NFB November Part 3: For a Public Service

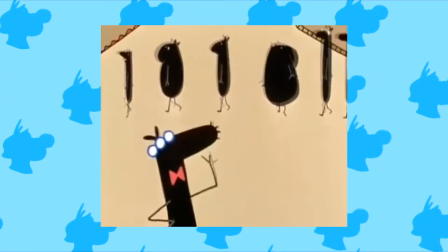[4:04]
Now, these characters are ambiguous for a reason,
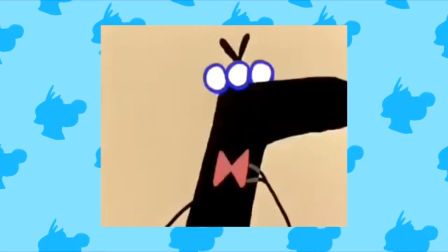[4:09]
but the main characters at the center of it are basically like school-age children,
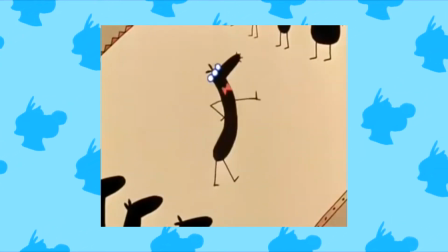[4:14]
that's what the analogy's supposed to be,
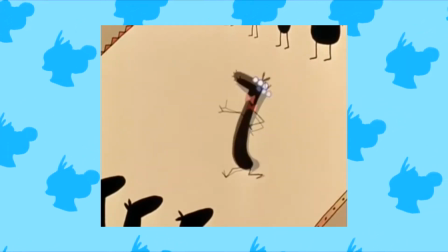[4:16]
and the way that the conflict is slowly built up is very powerful to me at least,
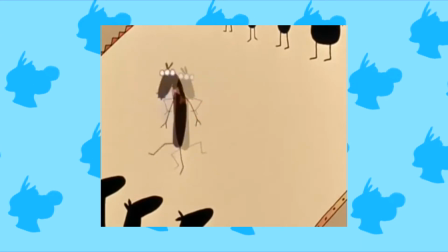[4:25]
because it makes the climax, which is already a really tense situation,
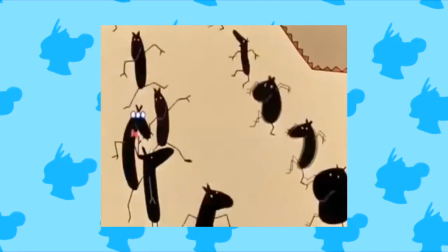[4:30]
that much more striking. it really does make you feel for these characters even the the
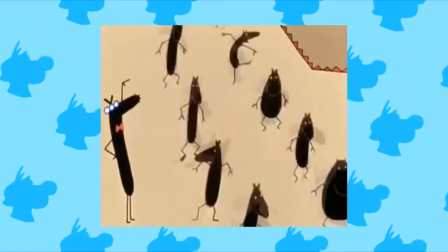[4:38]
resident bully has some skeletons in the closet and they're definitely not given a
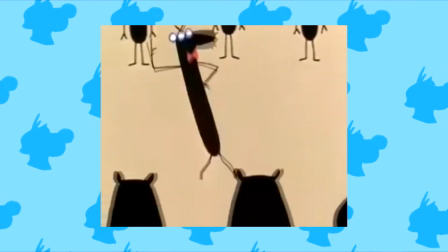[4:44]
particularly happy ending so to speak but you know you come to understand
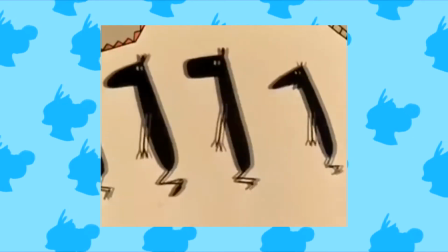[4:51]
these these issues and these problems and it it's a good deconstruction of what a lot of bullying
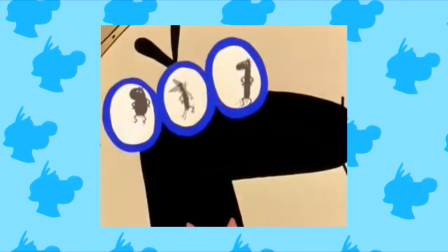[4:58]
tends to become and what it is on the inside and how it's all played out.
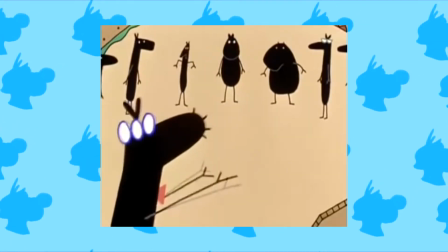[5:05]
So this one was definitely one of my favorites,
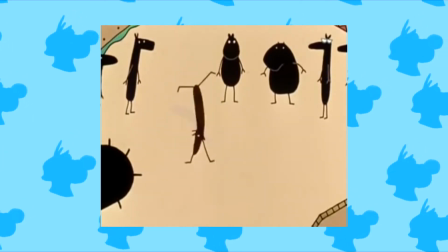[5:09]
and I think it's a very good introduction to this whole category altogether.
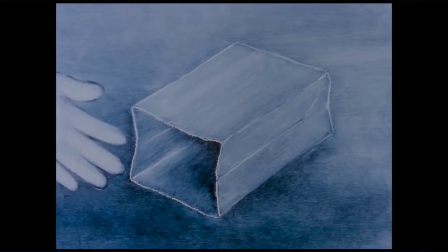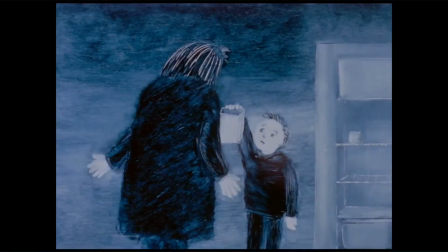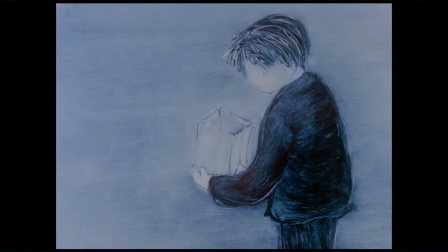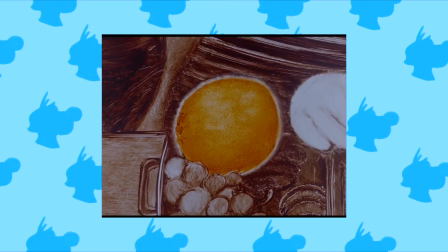[5:32]
The next film we have to discuss would be the 1992 orange uh
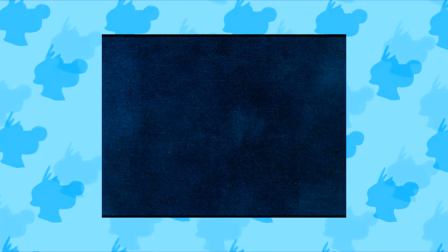[5:38]
it was directed by diane chartrand and it follows a story very simple and
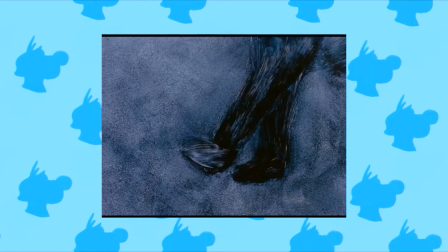[5:45]
sweet story of a kid going through food insecurity and the
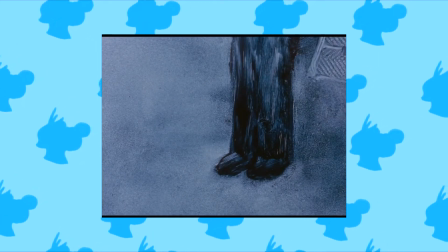[5:51]
struggles that he has to deal with come to a head when he plucks an orange out
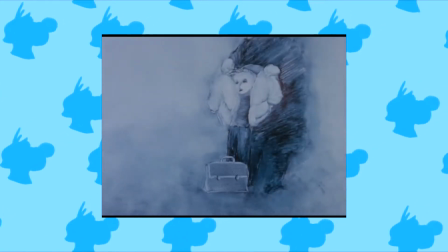[5:57]
of the trash can in front of all of his his schoolmates and um This film is very short,
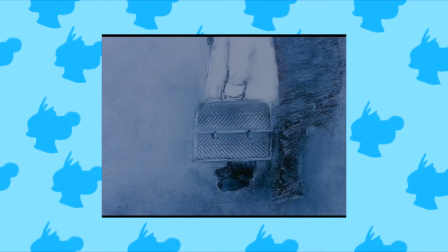[6:04]
like I said before, but it gets across this message very effectively.
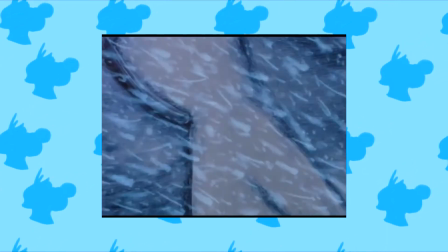[6:10]
It was animated with, I believe, watercolor,
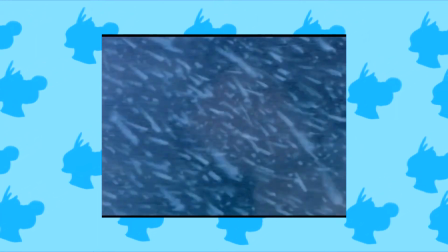[6:14]
and the way that this helps portray the mood of the piece is,
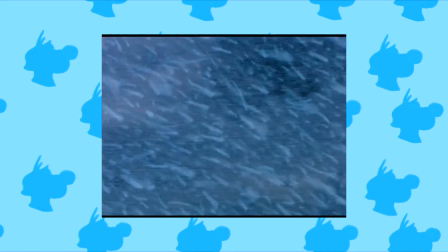[6:21]
it makes it very, it makes it kind of grounded. The colors are particularly a little washed out.
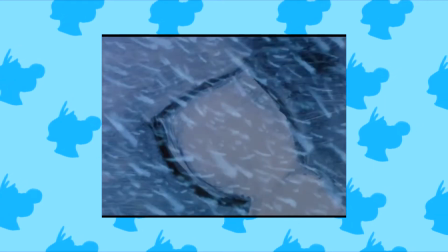[6:29]
They tend to lean towards blues and darker colors,
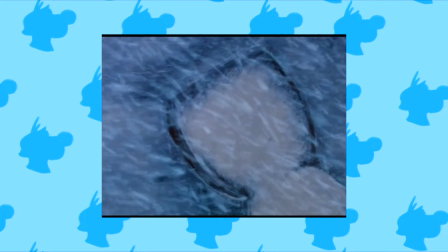[6:33]
and it has a way of portraying the characters in it.
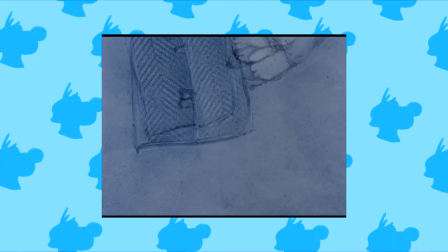[6:39]
It's just very plain Jane, very run-of-the-mill.
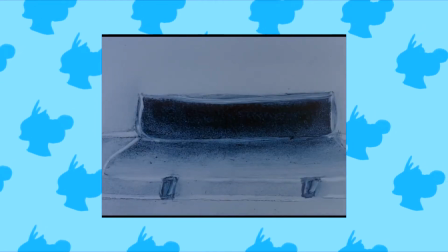[6:44]
This also helps us to understand that this film is told basically through the perspective
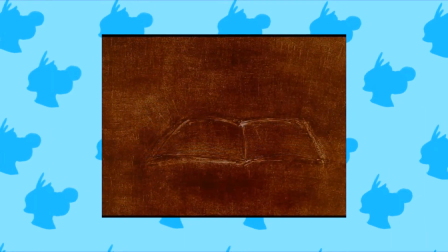[6:50]
of a child in a really big and unaccommodating world.
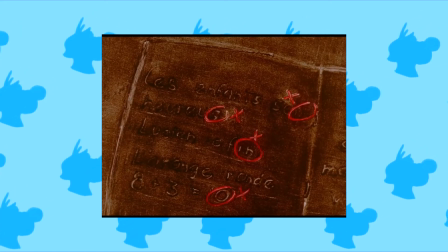[6:55]
It's really gentle in the way that it teaches this message, but it's very straight to the point,
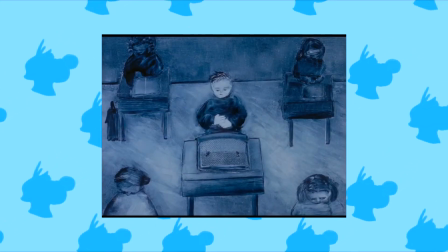[7:02]
and it got all this done in about four minutes, and I think that is just impressive.
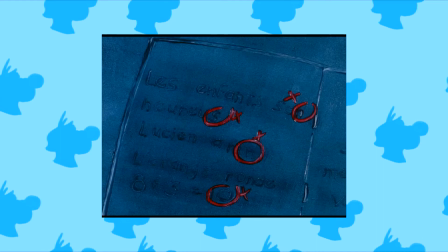[7:09]
This film is made as part of the long and prestigious
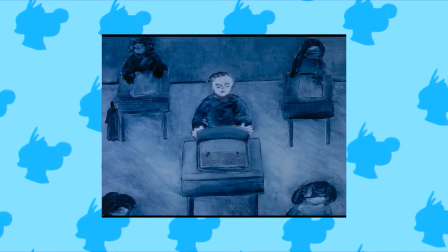[7:15]
collection of films called The Rights from the Heart.
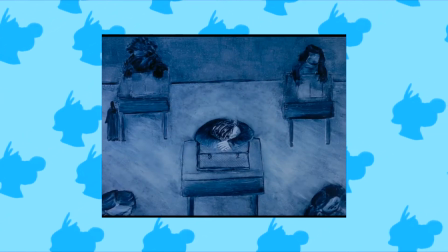[7:20]
It was a project initially put together by UNICEF,
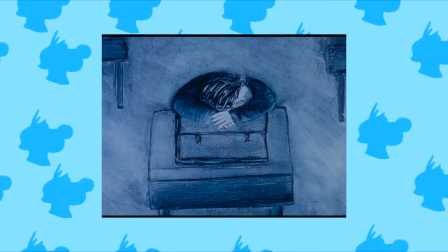[7:23]
wherein they challenge a lot of animators around the world to make a film or a short based
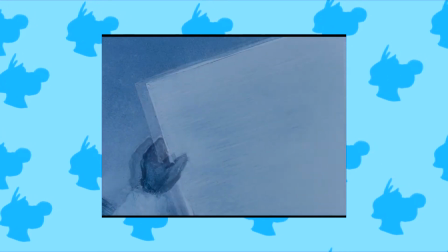[7:32]
off of one of their rights that a child should have. this
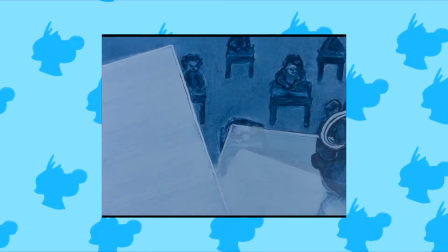[7:38]
one of course being about children having enough to eat and them not having to suffer
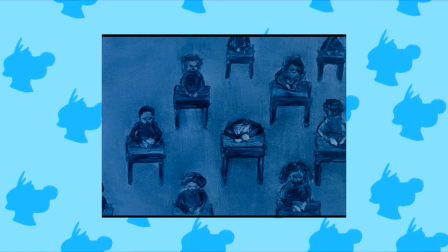[7:44]
through poverty and food insecurity and
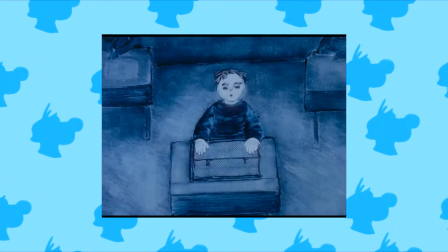[7:49]
I do find it as one of their most impressive works and there are like dozens of
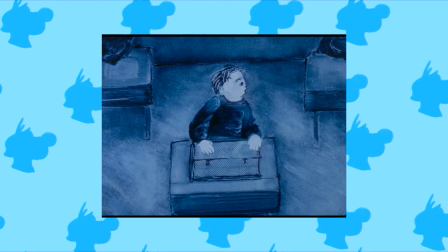[7:54]
films in this category not only from the NFB but from around the world
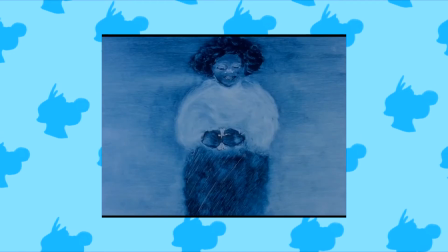[7:58]
this one definitely to me stands out very very well